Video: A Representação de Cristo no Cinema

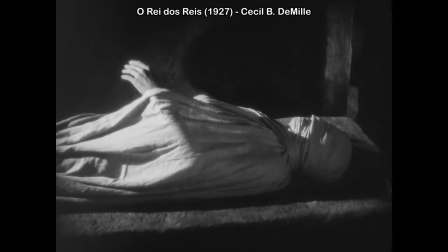(4:08)
A sua figura está quase sempre mais iluminada do que os outros.
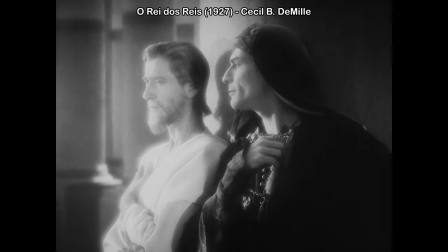(4:15)
E o Demille evidencia sempre um aspecto mais simbólico,
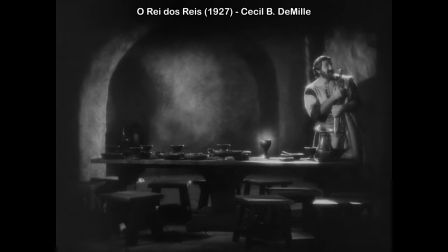(4:19)
um aspecto mais sagrado de elementos que estão em cena. Ele vai usar efeitos de luz,
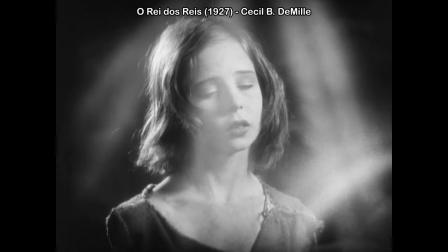(4:27)
vai usar fusões na montagem para evidenciar um aspecto mais sagrado ou até profano em alguns casos.
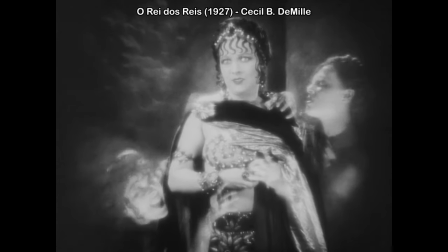(4:36)
A primeira vez que Cristo aparece no filme já é curando um garoto cego.
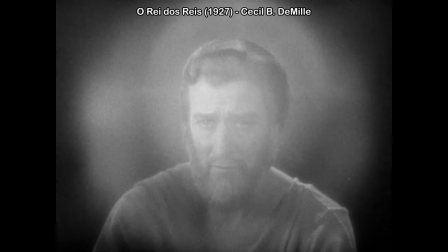(4:43)
Ele já é apresentado como essa figura de outro mundo logo no começo.
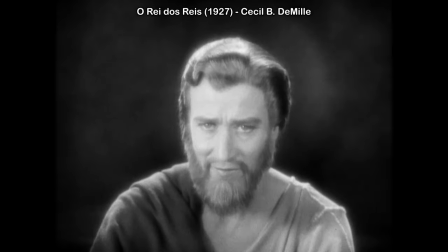(4:50)
Mas é interessante como o Demille consegue equilibrar isso, equilibrar esse lado mais místico, digamos assim, com elementos daquele naturalismo hollywoodiano clássico que se formava nessa época. Equilibra o aspecto místico com um aspecto mais orgânico dessa geração clássica de Hollywood.
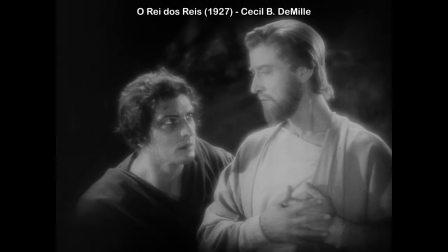(5:21)
Ainda que existam efeitos de luz e outros efeitos mais estilizados,
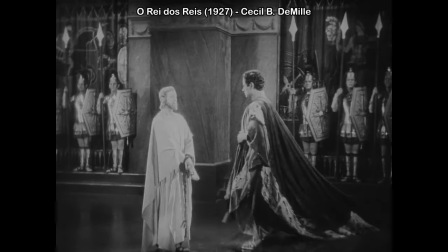(5:28)
a construção das cenas é bem tradicional, bem rigorosa e localiza o espectador muito bem em tudo.
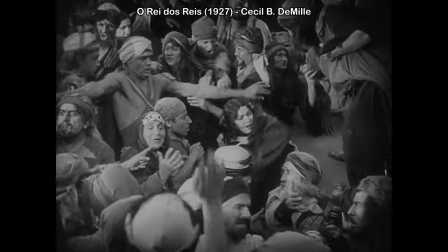(5:37)
Mesmo em momentos mais caóticos, ele vai preservar esse rigor e essa clareza.
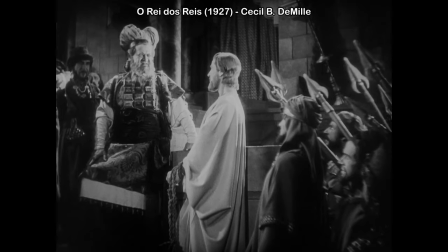(5:46)
Por exemplo, a cena em que Cristo é capturado e Pedro nega
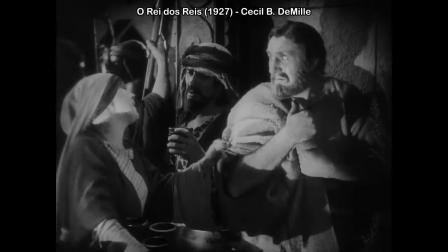(5:53)
Jesus três vezes se passa em um momento tumultuado.
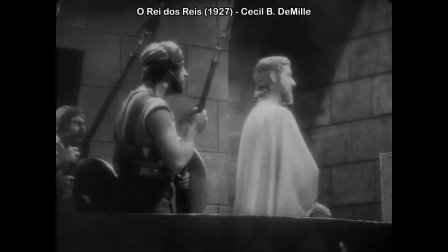(5:58)
Porém, esses três momentos,
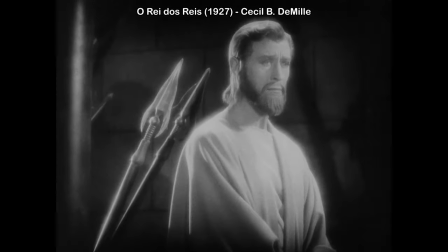(6:01)
essas três negações são muito bem marcadas pela decupagem e montagem do filme.
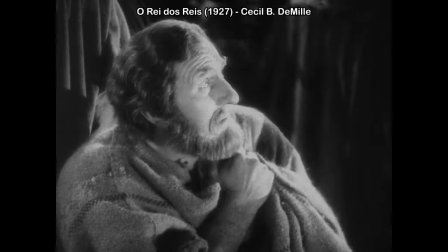(6:09)
Existe ali uma alternância entre a figura de Pedro e de Jesus,
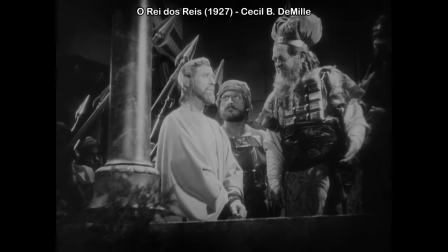(6:15)
uma lógica de plano e contraplano,
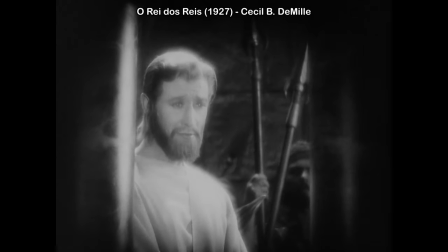(6:18)
mesmo em um momento muito conturbado como esse, que parte de uma convenção bastante clássica. Os americanos vão se utilizar muito dessa convergência mais natural entre plano e contraplano para construir o seu apelo dramático. Ele também tem alguns elementos narrativos um pouco mais óbvios, mais evidentes, que vão dialogar com uma tradição mais dramática.
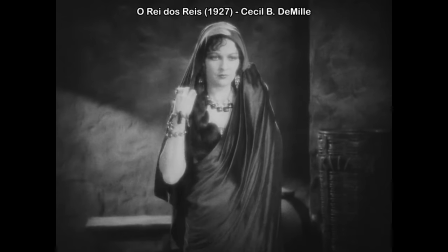(6:54)
O Judas, por exemplo, é colocado quase que como um vilão desde o início.
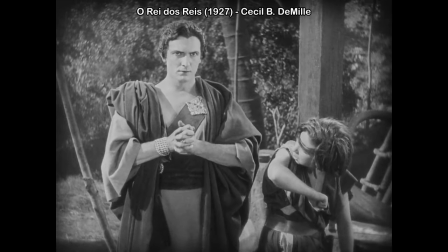(7:00)
A própria atuação do Josef Childkraut vai para um lado meio caricato,
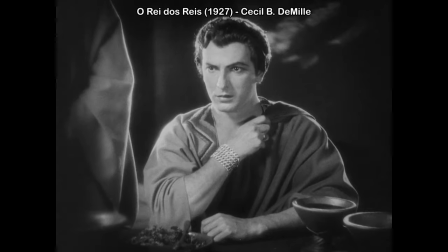(7:07)
meio vilanesco até, em algum sentido. Então, eles já colocam Judas como um possível
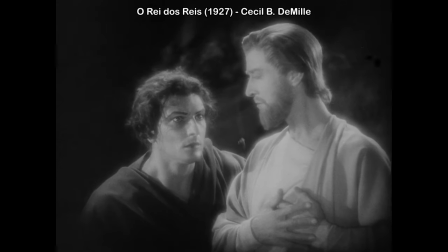(7:16)
antagonista desde o início para ter um apelo a mais.
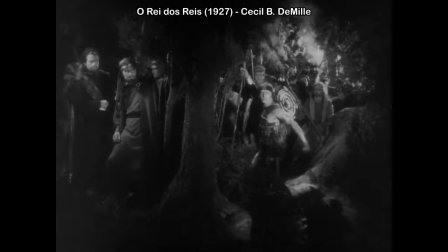(7:21)
Aqui, o Judas não é alguém com tanta ambiguidade. Outro aspecto bem interessante dessa obra é que ele possui duas cenas que foram filmadas com cores.
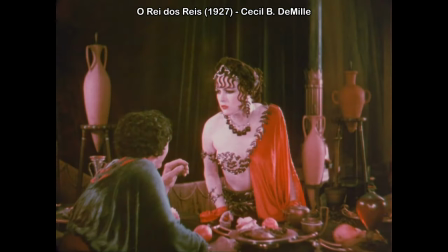(7:35)
A cena inicial e a final foram filmadas usando o processo de duas cores da Technicolor.
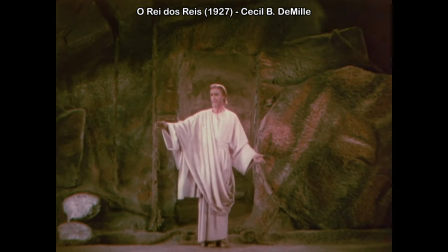(7:43)
Não era ainda o processo de três tiras da Technicolor
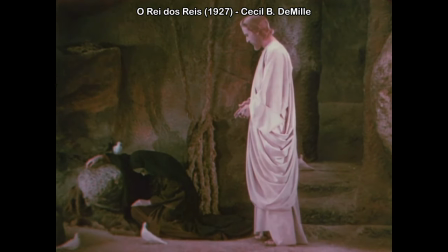(7:48)
que ficou famoso nos anos 30 com o Mágico de Oz e outros filmes.
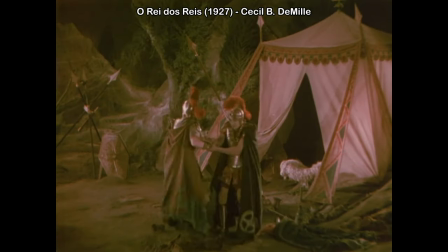(7:53)
Era um outro processo ainda mais rudimentar.
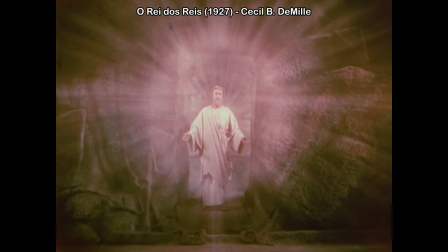(7:57)
Inclusive, o uso da cor na cena final torna a ressurreição ainda mais impactante, ainda mais até mística de algum modo.